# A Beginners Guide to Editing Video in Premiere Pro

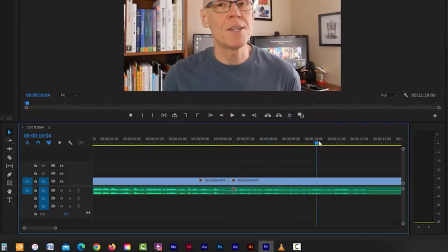20:35 That subtle pause between the two clips is just enough time for me to take a breath in between sentences.
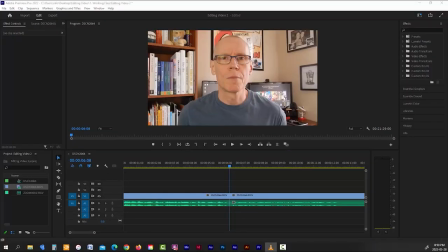20:40 So now what you need to do is go through and cut out all of the footage that you don't want. But before we move on, I want to show you one more thing. So I'm going to put a cut at the end of this second clip, and then I'm going to quickly go and find my third clip and set it up as well.
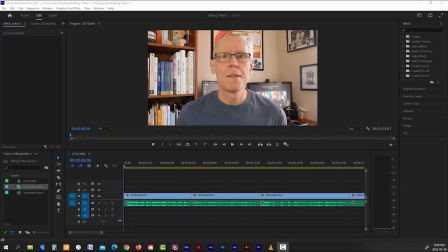20:56 Now, I just want to quickly talk about transitions here. And a transition is basically how one clip moves on to the next one. So what you're watching right here is a basic jump cut. Now, jump cuts are fine if you're jumping to a completely different piece of footage.
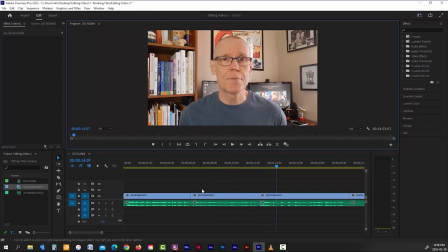21:11 But when the footage you're jumping to is the exact same clip only a few seconds later, it can sometimes look a little bit odd, almost like a skipping record. Just know that there are a lot of transition effects inside of Premiere that you can just drag and drop between your clips.
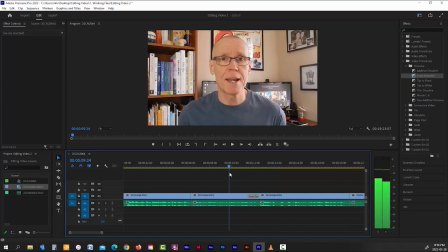21:27 But I don't recommend using a lot of them, simply because most of them are kind of dated. Unless, of course, you're trying to achieve a certain look. That being said, there are plenty of studies that have been done that suggest that there should be a dramatic change to what's being viewed on screen at least every 6 to 8 seconds throughout your video. That change is to keep your viewer engaged and to keep them from getting bored.
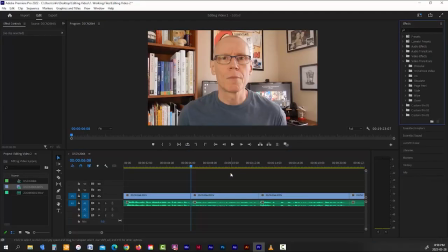21:49 Now, one of the things you can do to rectify this is to replace the footage of you on screen with alternate B-roll footage. And I'll touch on that in just a bit. But let's say that you want to stick to the footage of you on screen. This current jump cut isn't enough of a difference to make it look like the video has changed.
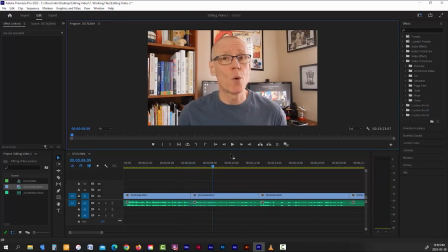22:06 So one trick you can use when trying to make a visual change in your video, but you're using the clips from the exact same piece of footage, is to increase the scale of the video on every other clip. Right now, all of these clips have a scale of 100%, and as you can see, the change between each clip just looks like a minor flicker.
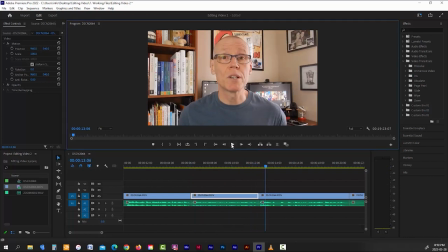22:25 But if I change the scale of the middle clip to 108%, watch the difference it makes. That subtle zoom almost gives the illusion that the footage is being shot by a separate camera.
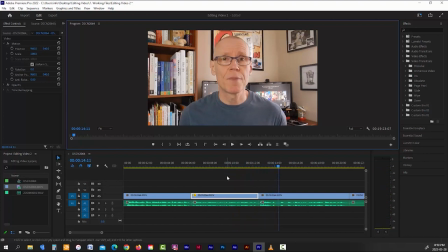22:40 Now, just a warning, if your footage is only 720p, don't use this zoom trick. It'll make your already subpar footage look even worse. If your footage is 1080p HD, don't zoom in more than 110%.
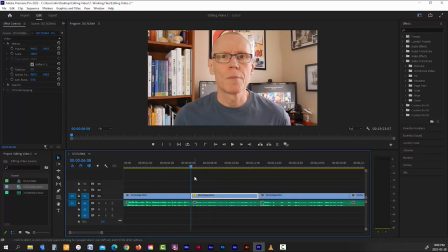22:54 Anything more than that will start to look pixelated. Now, if you're using 4K footage, you'll have a lot more room to play with, so you can zoom in even further.
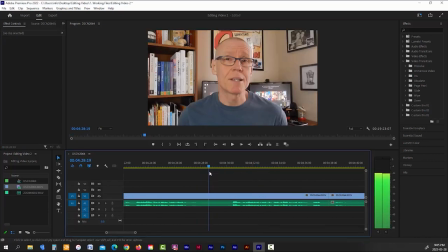23:02 And on a side note, while you're deleting all of the footage that you don't want, be sure to remove any little annoying sounds like clicks that come out of your mouth from your good footage as well. Just know that you can cut your audio track without having to cut your video track as well, like this.
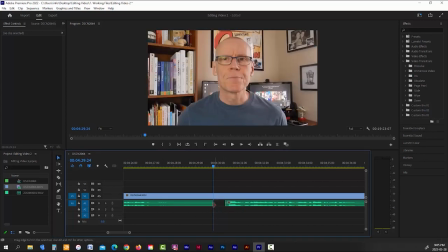23:20 It'll just make your video's audio track sound a lot better. Okay, let's move on to tip number 7. Color correct your camera footage before bringing in your B-roll. When it comes time to color correct your raw camera footage, I strongly suggest that you do it before bringing in your B-roll.
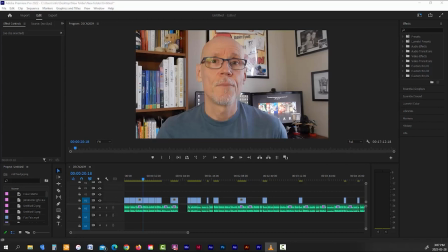23:37 And the reason for this is because if you're shooting all of your on-camera footage in the same location and at the same time, then chances are all of your clips are going to need the exact same color correction. So what you're going to do is color correct your first clip, and then when you're done, copy that color correction effect and group paste it onto all of your other clips.
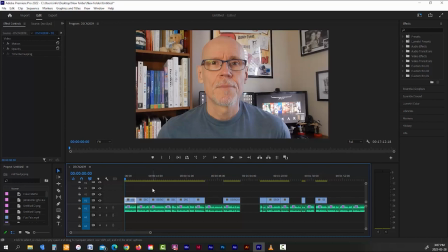23:57 And this is going to be a lot easier to do if you don't have a bunch of B-roll footage mixed in with it. Not only that, but much of the B-roll footage that you're going to be using,
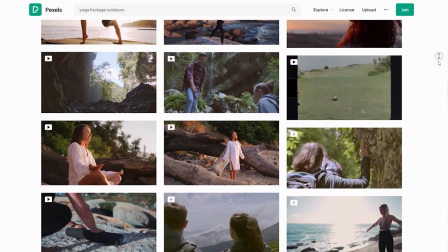24:06 especially if you're using stock footage from sites like Pexels or iStock, will have already been professionally color corrected.
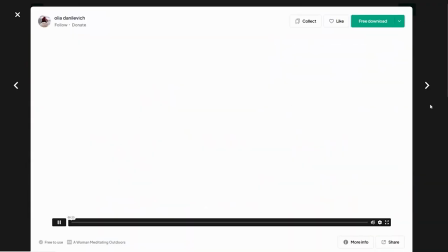24:12 I mean, you may have to do some slight adjustments to a few clips just so that they match your current color and lighting profile,
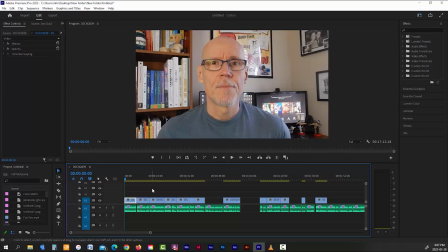24:19 but even then, that's going to be on a clip-by-clip basis. So getting your raw camera footage out of the way first is going to save you some extra time. Now inside of Premiere Pro, the best tool to color correct your video with is the Lumetri Color Effect. And you can find that in your effects panel under Video Effects and Color Correction.
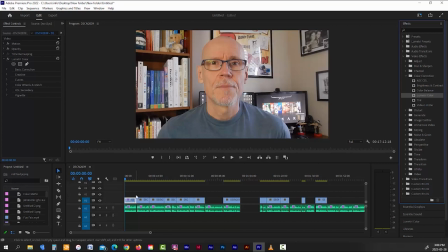24:37 All you have to do is just drag the effect onto the clip that you want to color adjust.